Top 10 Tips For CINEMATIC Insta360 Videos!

By the way, you don't actually need expensive gear to achieve cinematic shots. Most of the time, I use the free Insta360 selfie stick that came with the X3.
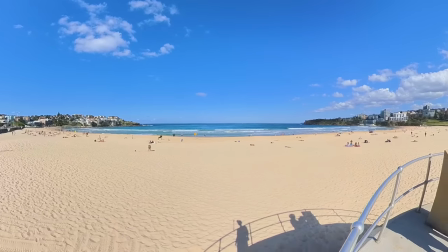257s
And for most shooting situations, it's more than enough. Tip six for getting a more cinematic look is setting your exposure manually.
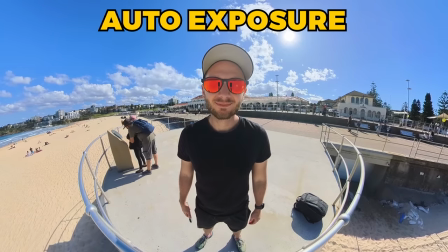265s
While auto exposure does a fine job in broad daylight,
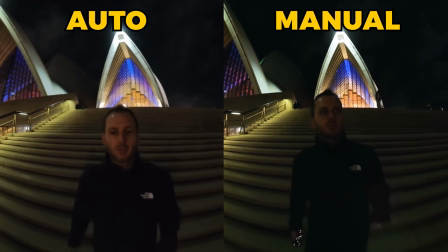268s
in any kind of trickier scene like mixed lighting or at night time, it's going to fail epically.
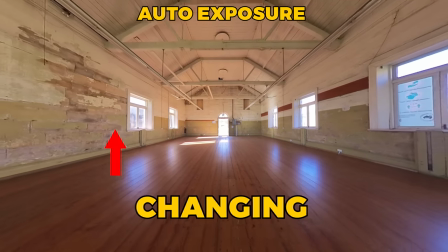274s
Not only will it sometimes choose the wrong settings, but it will also change the exposure constantly as you're shooting, resulting in brightness levels changing throughout.
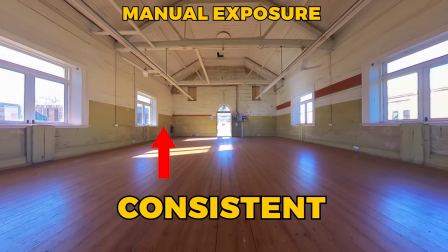284s
Whereas what manual exposure does is it fixes the exposure settings in place and doesn't change.
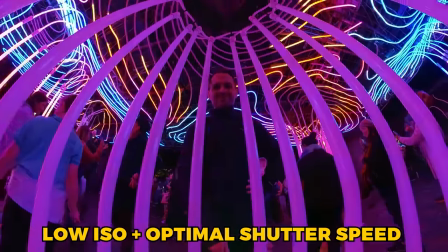289s
And this means you can also prioritize keeping your ISO as low as possible and choosing the right shutter speed for whatever type of shot you're capturing.
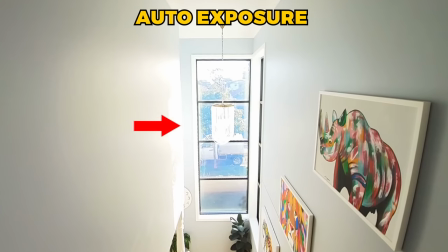297s
In mixed lighting, you'll wanna pay close attention to overblown highlights coming through windows,
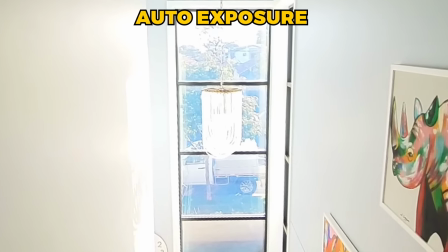301s
since these can be overpowering and blow out entire sections of your video, which will instantly give your clips a low quality feel.
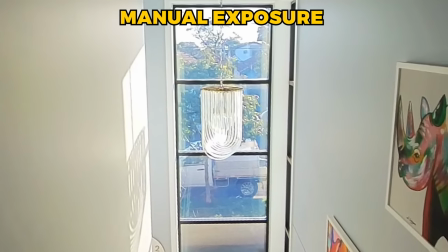309s
So in these types of situations, try setting your exposure a bit darker so you can keep those bright highlights under control.
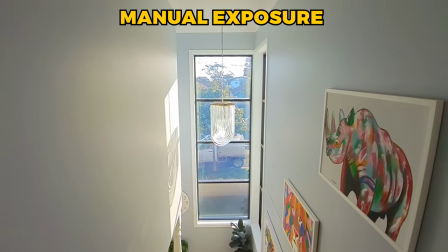315s
Since bringing up shadows is much easier to doing color correction than bringing down overexposed highlights.
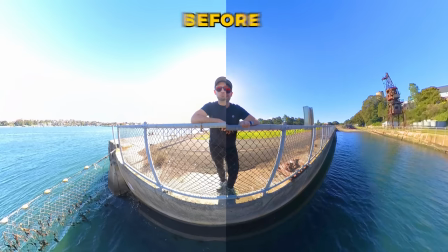321s
This one aspect alone will make your videos look so much better, especially in mixed lighting and at night.
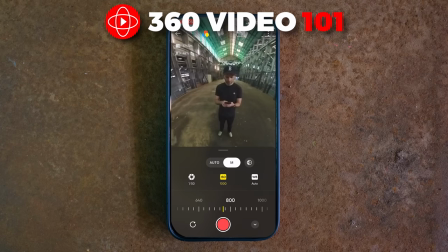328s
And I'm only just scratching the surface here. In my 360 Video 101 course, I have an entire module dedicated to camera settings so you can understand every single
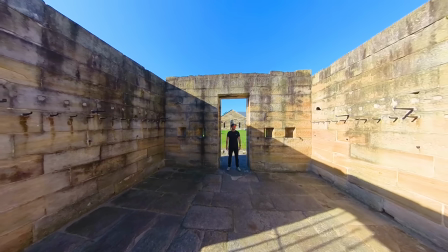336s
exposure setting of your camera and get perfect exposure with every shot you take,
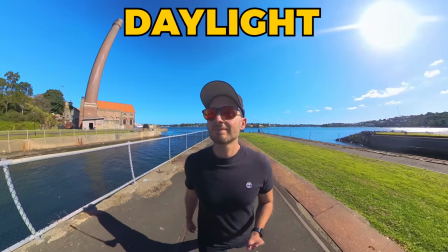341s
regardless of whether you're shooting in broad daylight, tricky mixed lighting scenes,
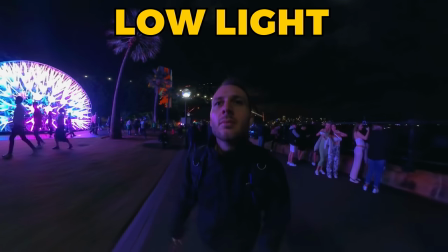345s
or at night when it can be especially hard to expose your shots properly when there isn't a lot of available light to help you. Moving on to tip seven, and to help you achieve better exposure, you'll want to consider using the histogram.
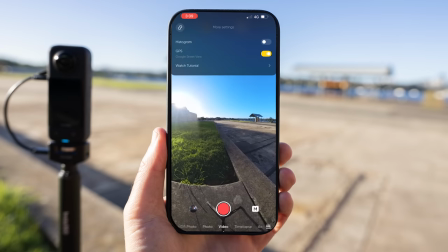357s
Again, assuming you're using an Insta360 camera, inside the Insta360 mobile app, in the menu, you can bring up a histogram.
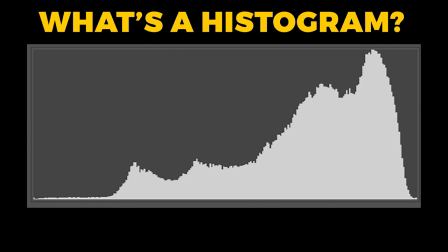365s
A histogram is a visual representation of the exposure levels of your scene. with the left hand side being the shadows and the right hand side being the highlights.
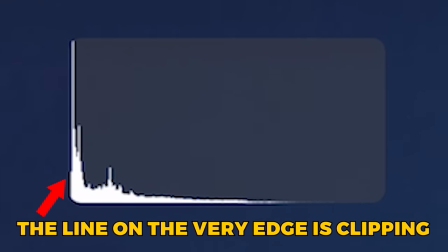373s
What you want to avoid most is the histogram clipping on either side.
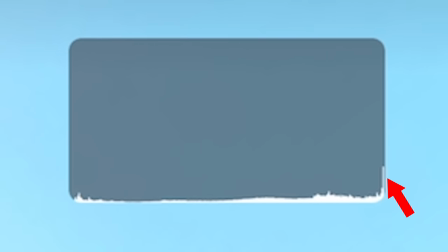377s
Since this means that your shadows are so dark or your highlights are so bright that no information is being captured whatsoever.
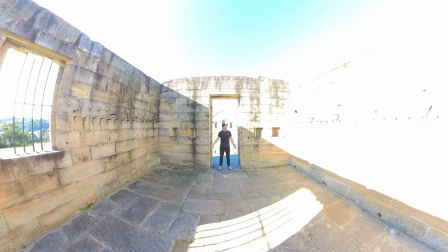384s
It's just pure black or pure white. Therefore you won't be able to recover their detail in color correction. Now keep in mind that since 360 cameras do see everything, they're also going to see the sun and they'll see the darkest shadow, even if it's a hundred meters away, it will see it and that will therefore register on the histogram.
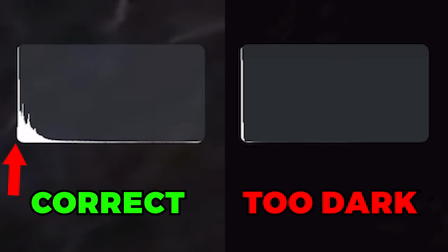402s
So if it does clip slightly, it's usually because of those things and that's okay, as long as it's not completely bunching up on either side.
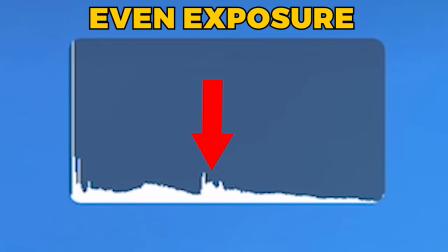410s
If it is, adjust your ISO and shutter speed so the histogram looks more like a mountain that spreads evenly from the left to the right. Tip eight is choosing the correct field of view and not going too narrow or too wide. Since reframing 360 videos is essentially just cropping in closer.
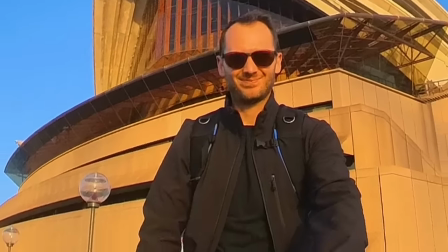426s
If you zoom in too far, this will make your videos look extremely low quality. On the other end, if you go too wide, it can cause a fisheye effect that can look gimmicky.
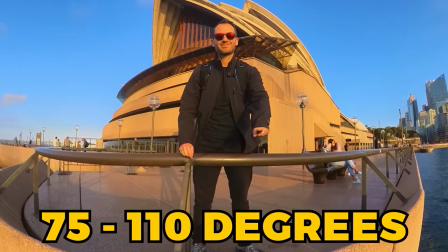435s
Using a field of view of between 75 and 110 degrees is usually the sweet spot of wide, but not too wide.
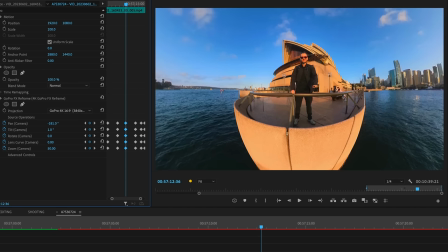442s
Remember, you can always change the zoom level later in editing to whatever best suits your scene. Tip nine is finding the banger music track. You can do all the right things with your camera settings, your shooting techniques, your reframing, your editing, but if you use the wrong music track, suddenly your video can completely lose its impact, or not quite have as much impact as it could,
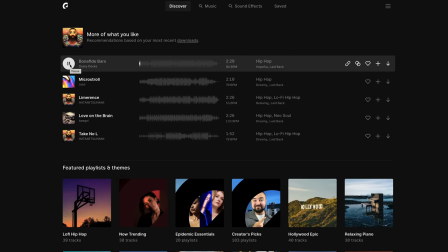465s
which is why I can't recommend enough spending the time to find the right music track that perfectly fits your edit.
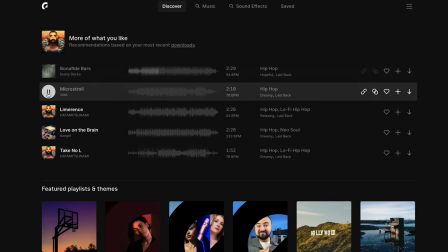471s
In general, this takes me anywhere from about two minutes to half an hour,
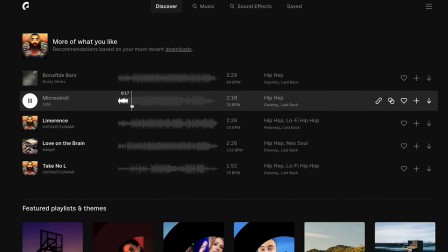476s
and I'll test a minimum of five different music tracks just so I can be sure I've got the best one for my edit. That said, sometimes, you just know. If a track works, it works. So don't skip this step. Finding the banger music track is totally going to be worth it. I personally use Epidemic Sound for all of my videos.
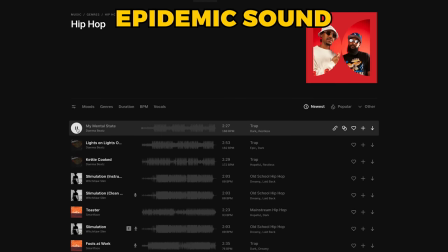494s
They've got a fantastic library.